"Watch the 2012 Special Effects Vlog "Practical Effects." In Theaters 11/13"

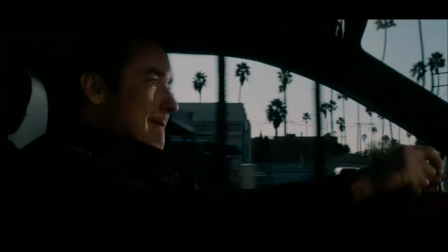This mass suicide victims adhere to the Mayan calendar, which predicts the end of time to occur on the 21st of December of 2012.
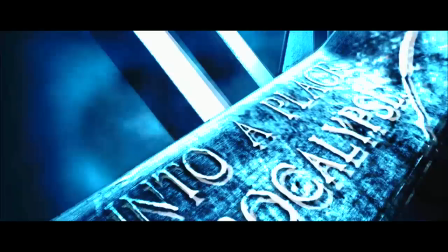I thought we'd have more time.
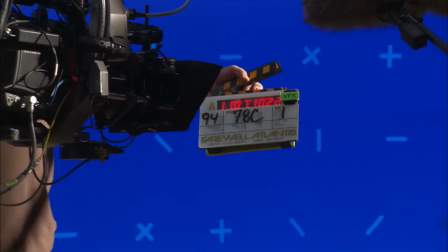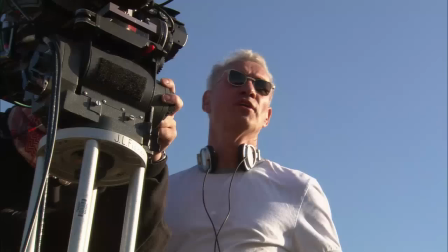Action! We all feel that you need to create a combination of real and computer-generated images.
Hold on tight!
Roland, because of his experience, he's quite clear of what he likes to see real and where he thinks that it's best for the visual effects to take over.
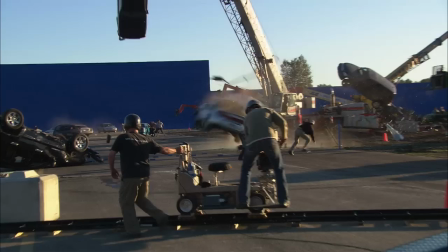As much as we can, we want to shoot this for real. What can you do for real?
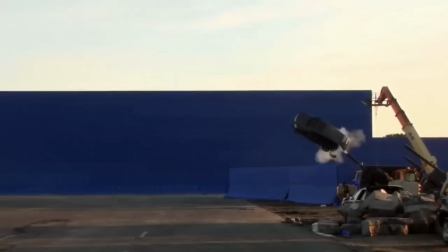There's cars being dropped from cranes, smashing on the ground.
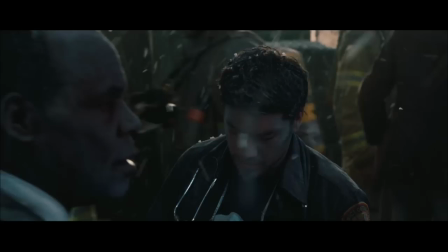So whenever we can get the real thing, we'll take it. When you talk about earthquakes, you know, normally you shake the camera and the actor was acting like the floor was shaking.
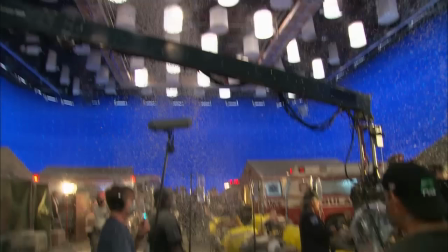He's, like, kinda busy here.
But I thought, you know, that you have to go a step beyond that in a modern movie.
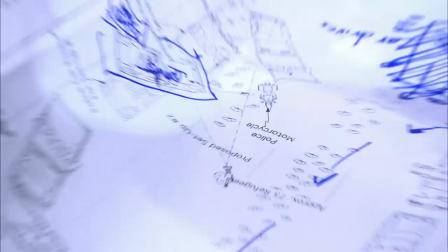For us, to make it as real as possible was to shake everything. I told him, just make a big floor shake.
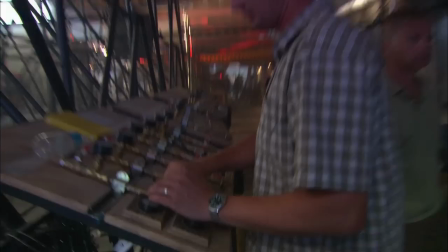Went through 500,000 tons of steel just to build all of these shaky decks.
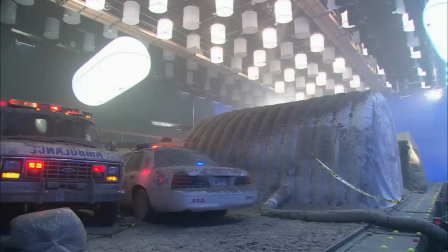We basically have a hydraulic and aeropneumatic system that will basically shake it back and forth.
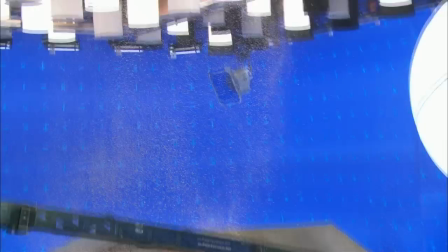We've probably done some of the biggest rigs that I've ever seen. They're like 8,000 square feet.
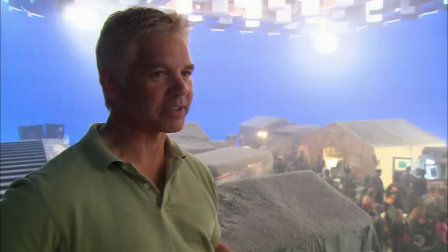So that he could put cars on it, put trucks, planes. So we're moving roughly around 60,000 pounds back and forth.
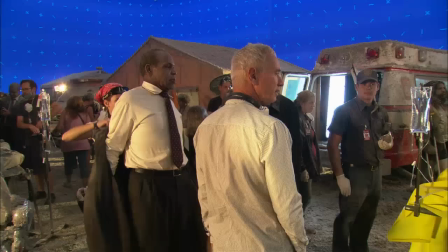Here we go, folks. Are we ready? I still remember the first time we shot the big shaky floor.
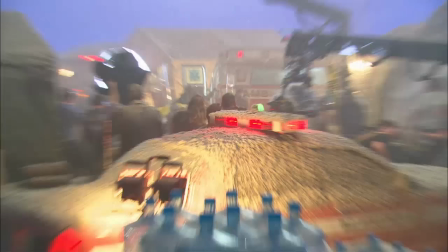It was quite frightening for the whole crew. Those sets can give you enormous amount of violent reactions.
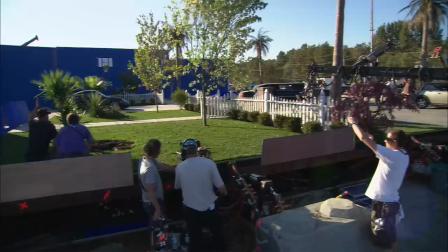It really allows the actor to walk on a floor that is as if they are in an earthquake.
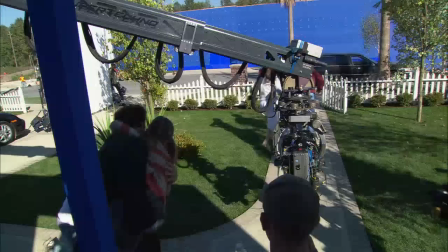Roland, he puts an entire city street with palm trees, concrete, the facades of houses, all on these huge movers and he has literally the whole two, three city blocks rippling and moving.
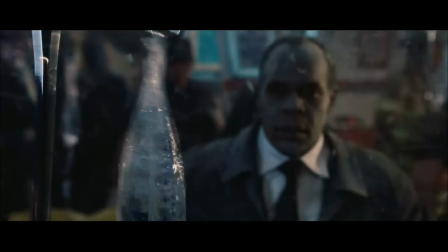Everything shakes and you cannot help shaking too.
Look at the counter door!
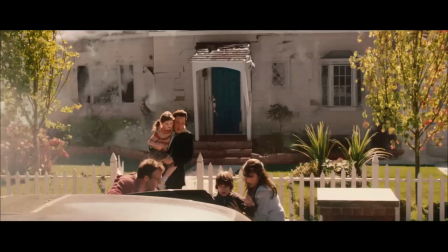Working with practical effects is really important for us... ...and will always be important for us.
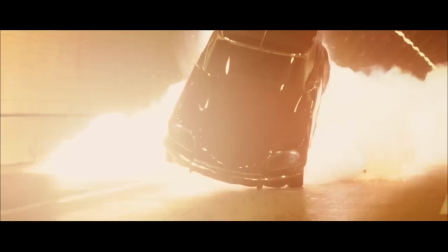Let's go!
What we do is combine a set and prop point of view with CG work.
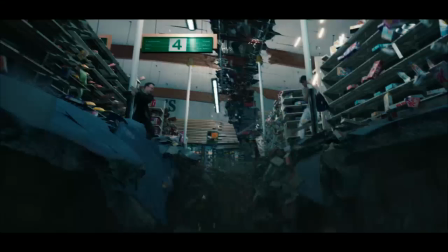And I think it's the best way for the audience to really feel that it's real.